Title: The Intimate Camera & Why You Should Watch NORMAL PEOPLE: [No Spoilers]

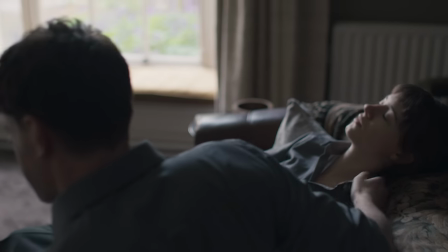0:00 I said I'd take Lorraine to the shops, and this is, uh...
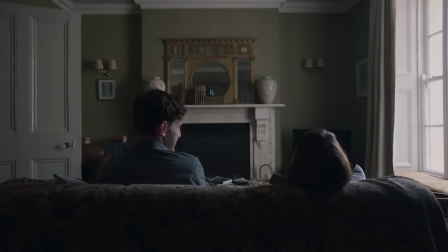0:08 You were tempted, though, for a second. Not really. You were tempted.
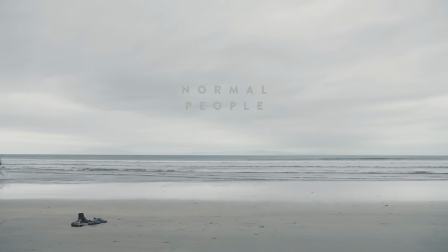0:16 I tempted you.
This is Normal People, the Hulu show from Sally Rooney and Alice Birch based on Rooney's novel of the same title.
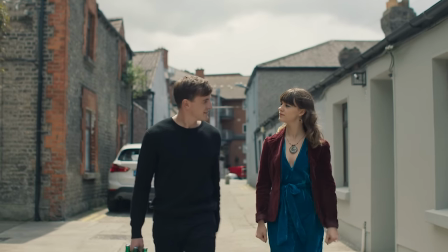0:23 It follows the intensely emotional relationship and friendship of Marianne and Connell, two Irish students throughout the end of high school and into college.
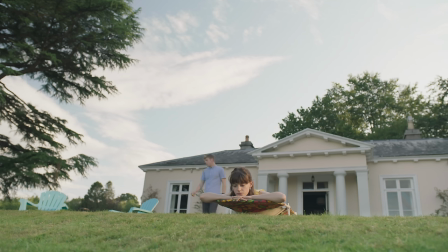0:32 It's also one of my favorite shows of the year.
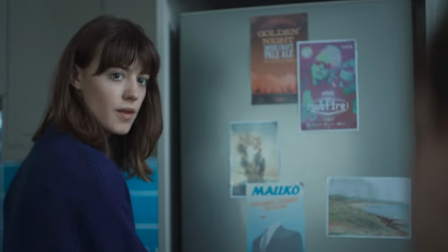0:35 That's because while it's incredibly simple in its premise, it brings the small nuances and subtleties of their emotions into living color.
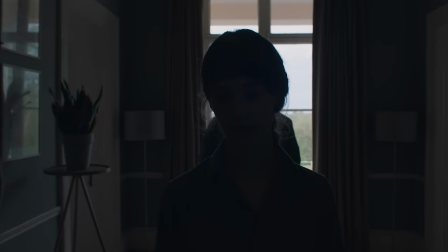0:42 Making a TV show about the relationship between two characters is really hard. It's why you so often see the same patterns emerge.
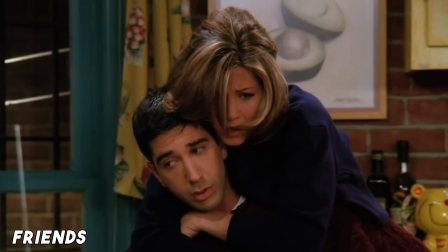0:49 Following a will-they-won't-they formula is a useful tool for mapping emotions onto a story.
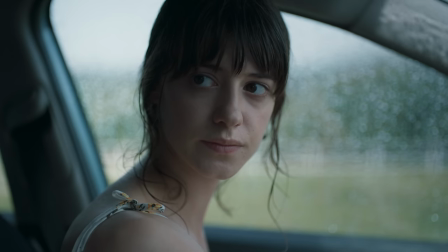0:55 But in Normal People, those emotions are the story. And because of that, it makes sense that this was a novel first.
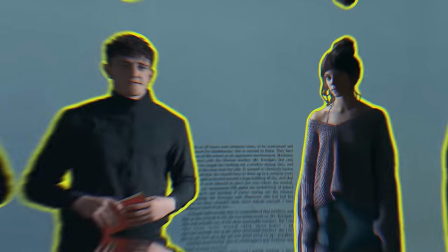1:01 A novel's author can place you directly into a character's brain, describing the thoughts and emotions they feel in great detail, for pages on end if they want to.
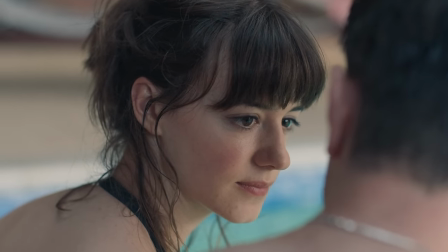1:10 But without a narrator, film and TV have a much harder time conveying that experience to their audience.
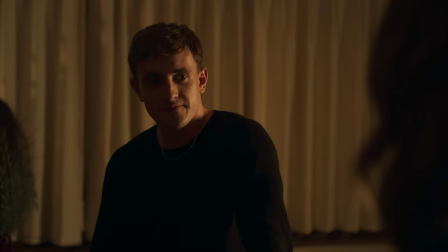1:15 So, how does Normal People pull off the difficult challenge of visually describing nuanced feelings without those literary tools?
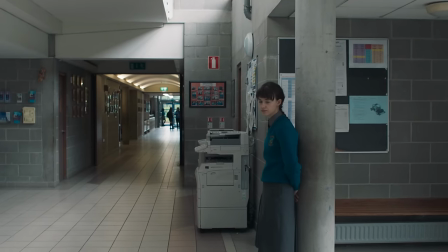1:24 Well, that's what we're going to talk about today.
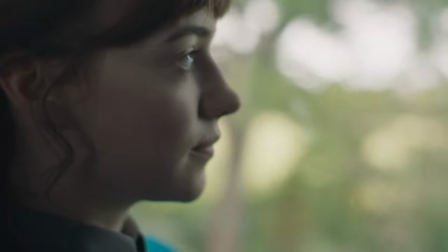1:26 One of the distinct advantages of film, and specifically TV, a tool that can show us deeply personal and interior stories, the camera.
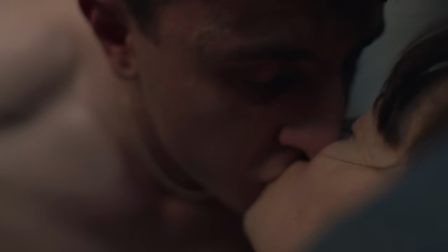1:34 Normal People uses its camera to create intimacy, pulling us into its central relationship,
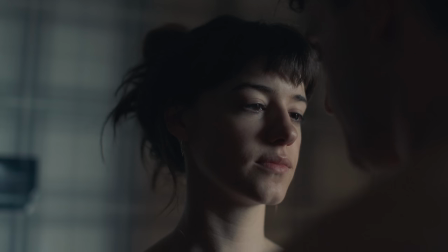1:40 exploring the interiority of its main characters, and illustrating a connection that feels like fate.
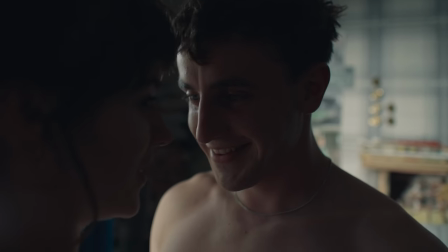1:46 Couldn't I say it was you that was seducing me? I was trying to.
Don't worry, there won't be any major spoilers for the series.
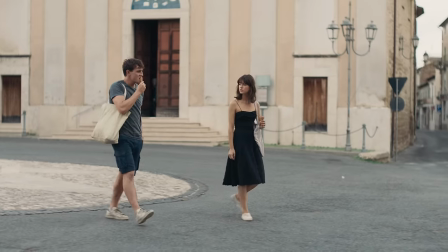1:54 I'll be focusing on the early episodes for big examples, although everything I talk about applies to the entire series.
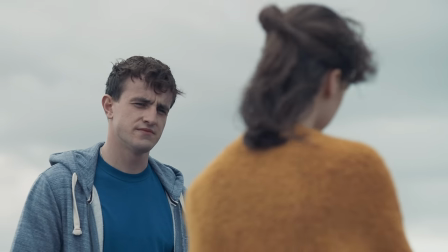1:59 Also, there's a lot of sex in the show, and while YouTube is going to keep it PG, you know, just heads up.
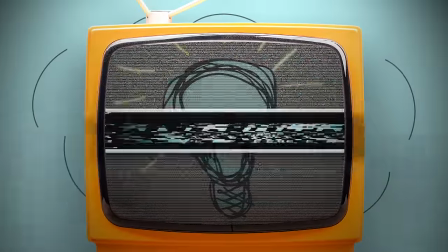2:05 I'm Jackson, and this is Skip Intro.
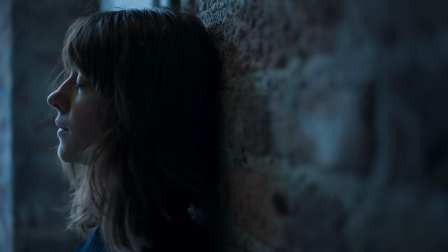2:10 It wouldn't be fair if I started this video without talking about the other huge advantage TV and film have.
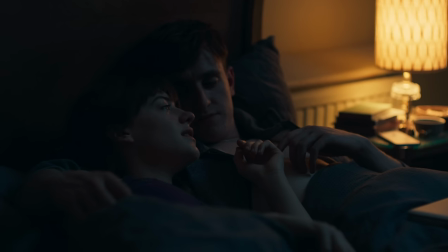2:16 They give characters human avatars. And a lot of people have already praised the borderline magical chemistry Daisy Edgar Jones and Paul Mescal have.
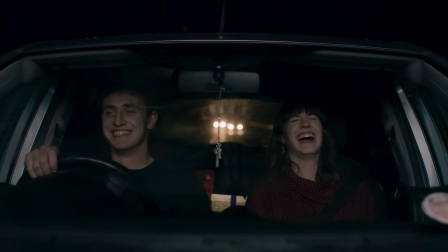2:25 They are the most important part of the show. Full stop. But don't underestimate the camera.
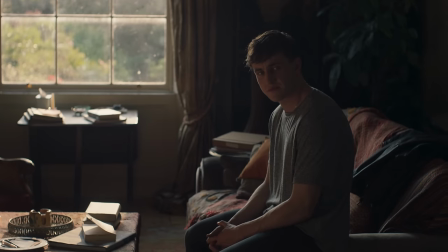2:29 It does a lot of sneaky work to highlight the best parts of their performances and strengthen that intimate chemistry.
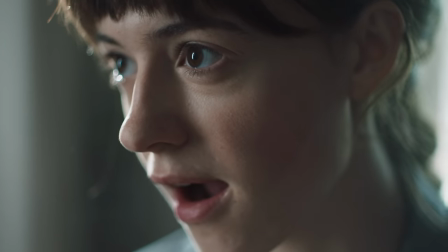2:34 The first and most obvious way is through the camera's shallow depth of field. Depth of field is the amount of distance from the camera that is in focus.
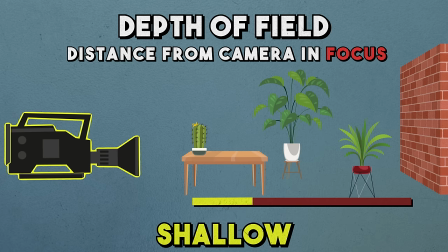2:42 So, a shallow depth of field means that just a small slice of space is sharp, while everything behind and in front of that slice is blurred.
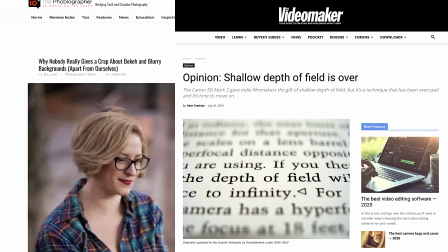2:50 Shallow depth of field shots have a bit of a bad rap, since it's the first technique any film student with a DSLR tries out.
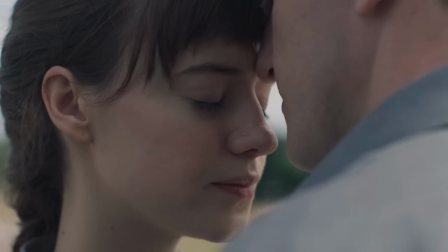2:56 But like any tool or technique, it has its place, and one of the most effective places for it is in illustrating intimacy.
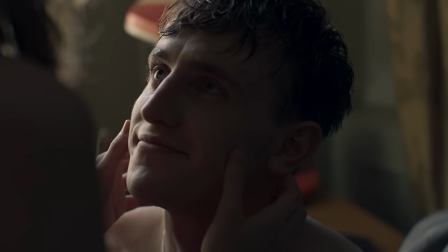3:03 That intimacy can be physical, and in these moments, that shallow depth of field can bring us close enough to see small details that only they can. can.
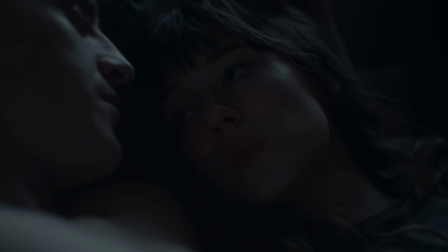3:11 Things like Connell's breath lightly stirring Marianne's hair.
Would you say your feelings are involved?
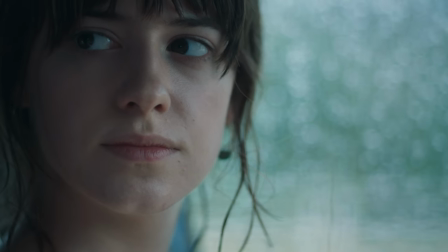3:19 Obviously.
These details give scenes a tangible quality. You can feel the softness of each intimate moment.
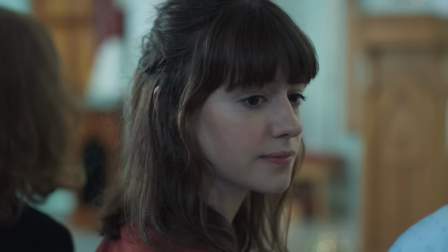3:25 Maybe it's just the social distancing talking, but these moments invite you in as a viewer, close enough to almost feel like you're being held, too.
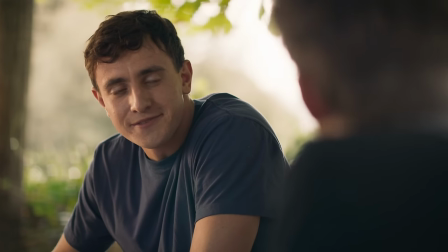3:34 Yeah, okay, maybe I'm a little lonely.
Well, I got a lot out of it.
But this razor-thin depth of field shows emotional intimacy, too.
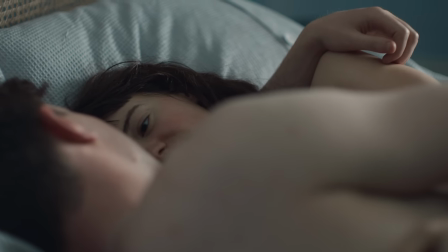3:41 The world around Connell and Marion dissolves, letting the two fill each other's worlds. This isn't just reserved for the scenes in which they get hot and heavy, of which there are more than a few.
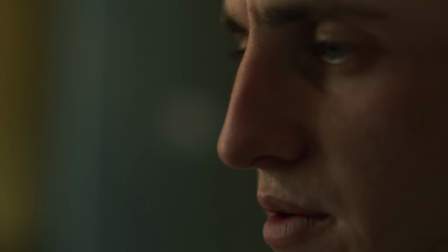3:50 Their conversations often feature similar shots, the camera inching closer and closer as they talk more and more personally.
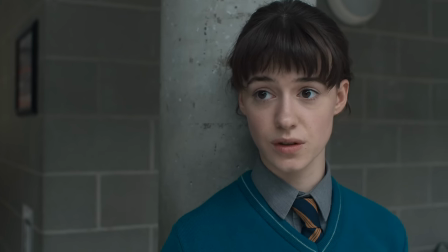3:56 Maybe it's because you blush a lot when she talks to you. But you know, you blush at everything. Thanks. Guess you have one of those complexions. Great. You're blushing right now, actually.
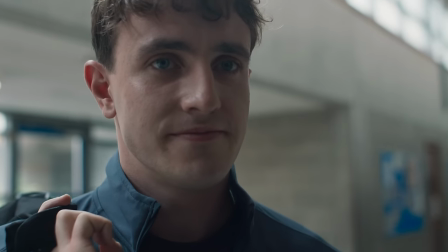4:10 Yeah, I'm a lawyer.
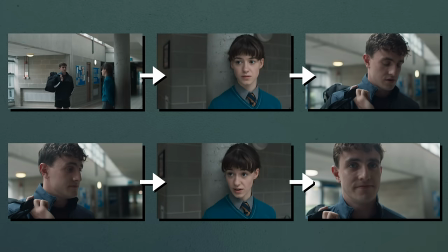4:12 The camera builds a tone, a vibe, and that's the root of the story much more so than the logical chain of events, or even the dialogue.
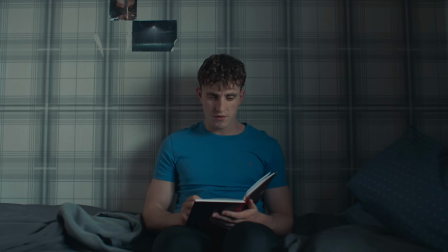4:20 Even when we see actual words as Connell writes what he feels in his journal, the camera's lens blur prevents us from reading those words.
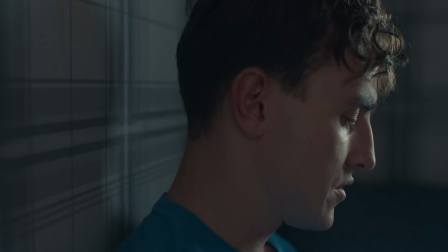4:27 We're left only to experience that he's writing, just to be present with him in that moment.
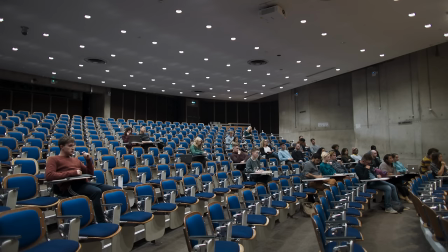4:33 After all, words are just a translation of his thoughts, and the camera can provide its own translation.
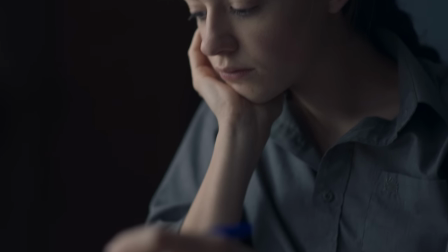4:39 And as the show combines shallow depth of field with soft, diffused lighting and largely handheld camera work,
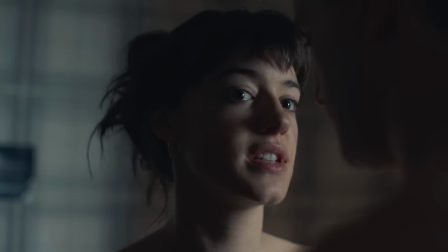4:45 it communicates an intimate closeness on an even deeper level, making its shots feel delicate, almost handcrafted.
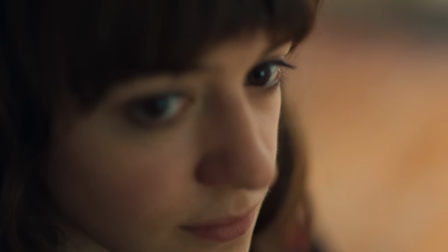4:52 When the camera shifts that shallow depth of field over its subject, it imitates how our eyes adjust at close range, noticing the details that make something or someone unique.
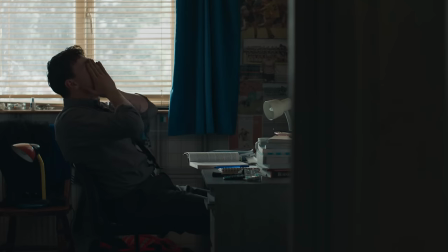5:01 And that uniqueness is at the heart of the story of normal people.
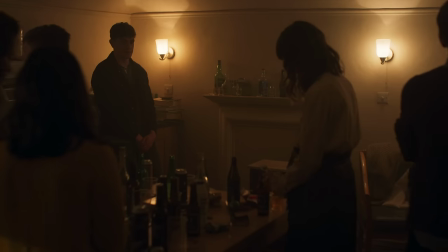5:04 Marianne and Connell are both outsiders, and the way the show places its actors in the frame puts them on the outskirts of a group.
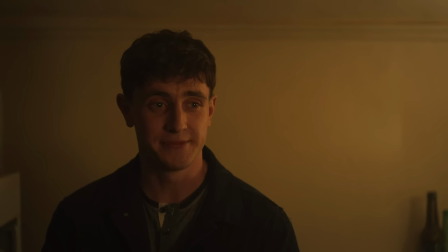5:11 You know, I did used to think that I could read your mind at times. In bed, you mean? Yeah. And afterwards, but I don't know, maybe that's normal.
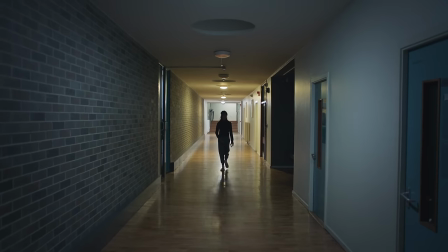5:25 It's not.
Marianne and Connell have never felt totally comfortable in their own skin.
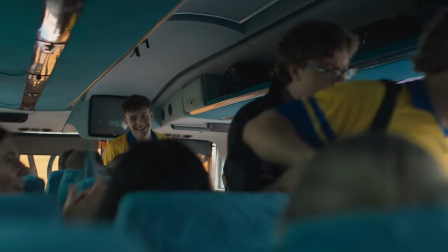5:29 In high school, Connell is incredibly popular, but his friends just don't quite get him.
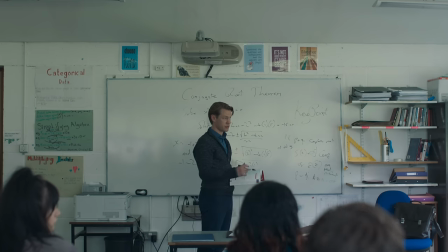5:34 Marianne is bullied both at school and at home, her strong independent voice not always de-escalating the situation.
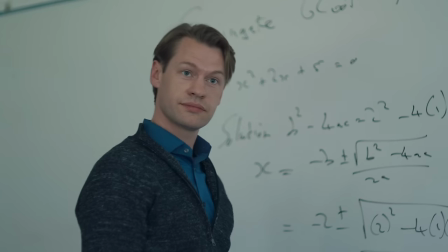5:41 I wasn't aware my eye-line fell under the jurisdiction of school rules. Here we go.
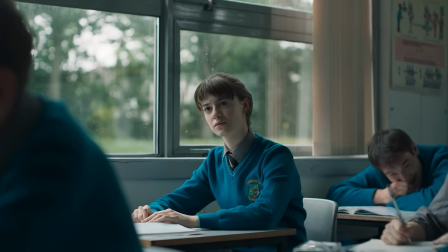5:47 Tried to impress your classmates. Jesus. They don't look too impressed to me. I'm pretty sure I was just looking out the window.
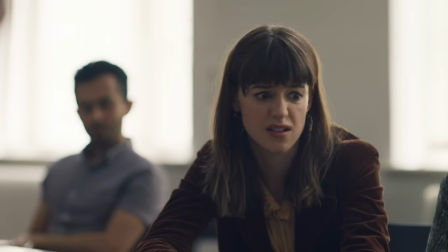5:53 When they get to college, Connell struggles to find his people, and while Marianne's intellect is revered, she still isn't seen for who she is deep down.
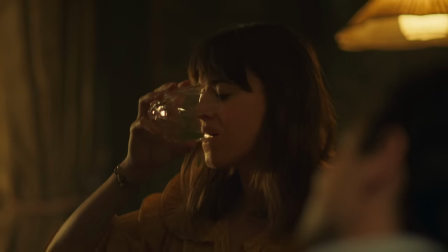6:01 And Marianne absolutely annihilated him. It's like a cat playing with food. I bet it was.
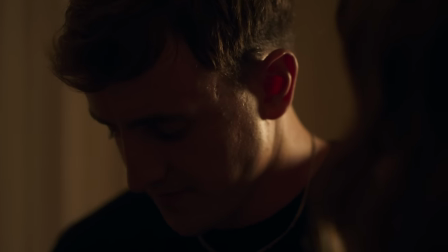6:07 I mean, no, it wasn't.
Intimacy isn't just about wanting to be physically close to another person or becoming infatuated with them.
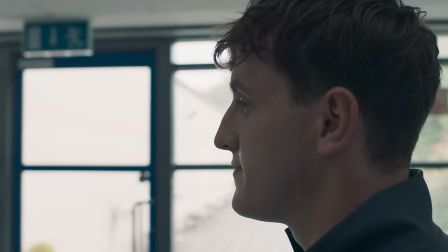6:15 It's about fully seeing and fully being seen, something that they've only truly found in each other.
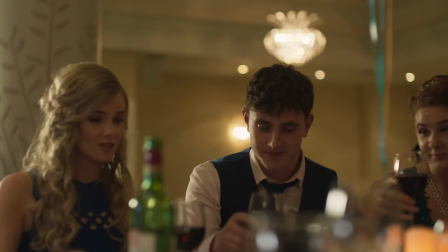6:22 So, as important as it is for the camera to show their closeness, it's just as important to show the absence of that connection in their relationships with other people.
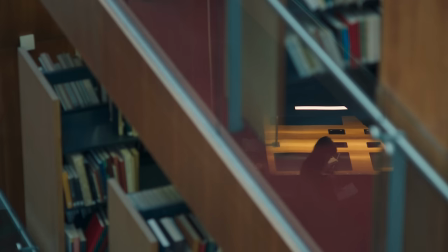6:31 Marianne and Connell are often placed in the frame in a way that draws some separation between them and their environment, divided from their peers and from their work.
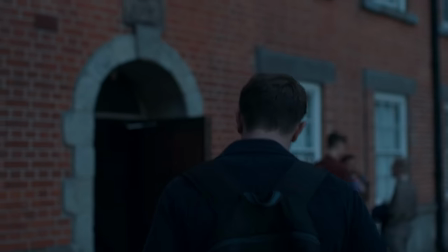6:39 They're often shot from behind as they walk, silhouetted against the rest of their world. When others join them, we change angles.
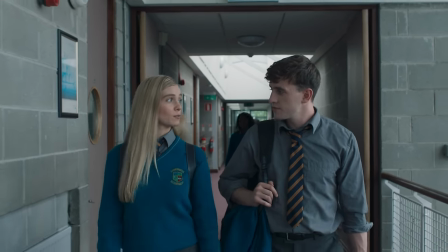6:46 I'm having people over Friday, after the match. Come celebrate.
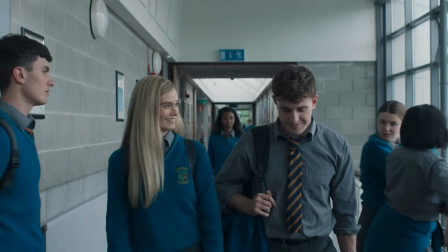6:52 Or drown your sorrows. Whatever. Yeah.
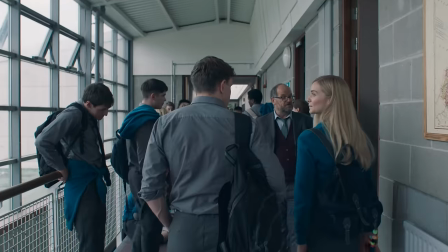6:57 Sounds good.
And when the interaction ends, the camera returns to a shot from behind.
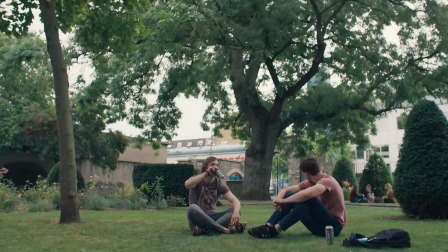7:02 It's not that they don't like or talk to other people, it's that even when they do, they still feel alone, unseen.
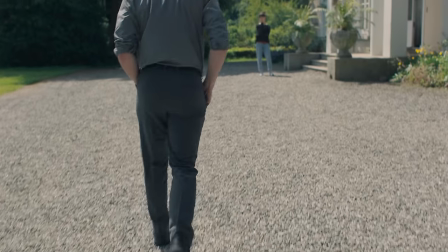7:08 But over and over again, the camera shows us how they can meet each other in that space.
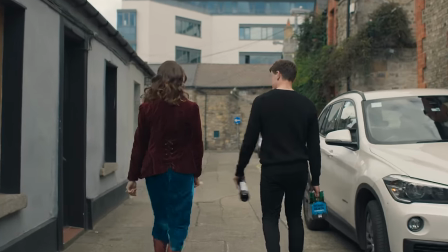7:13 Sometimes they're both framed from behind together. Other times they stand out in their ability to make eye contact.
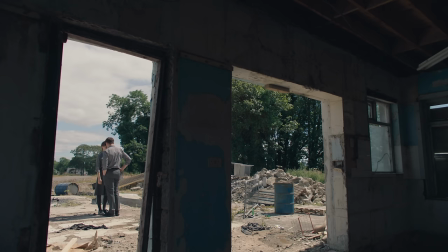7:21 They literally see each other. In wider shots, the two are often framed within the frame, together in their own special little world.
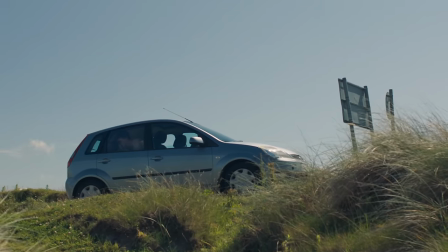7:28 The difference between their interior world and the one around them is visible when they talk to other people.
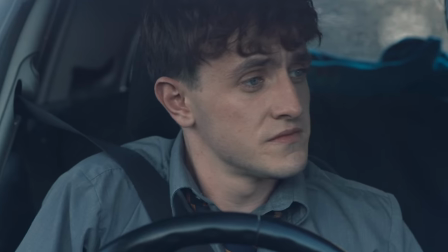7:34 The camera lingers on their faces, a sea of people and comments washing over them rather than interacting with them.
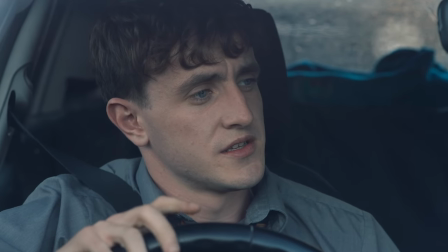7:43 I mean, you know her brother? Yeah. Have you ever been in there yourself? Into the mansion?
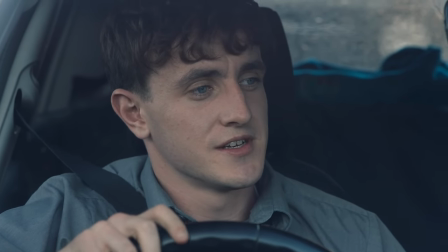7:48 I've been in there a few times, all right, yeah. What's it like inside? Well, it's... big, obviously.
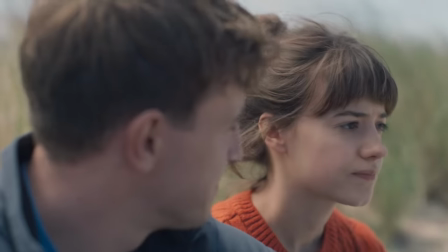7:54 But when Connell and Marianne talk to each other, the camera shows them both, composing shots so that their eyes meet.
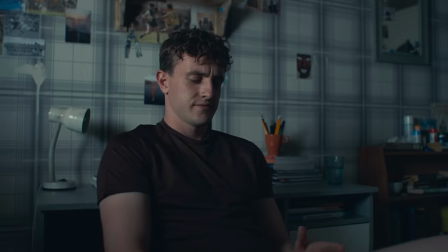7:59 Take this scene from the second episode where they talk about college.
You should change to English.
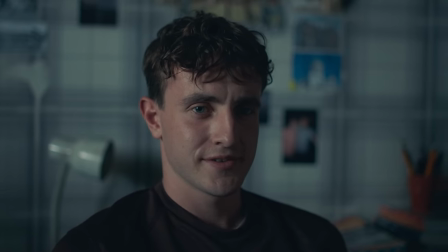8:08 Do you actually mean that or are you joking? No, I actually think you should.
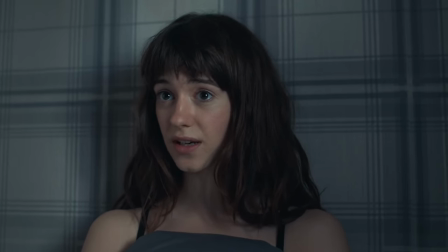8:15 And it's the only subject you really enjoy when you spend all your spare time reading.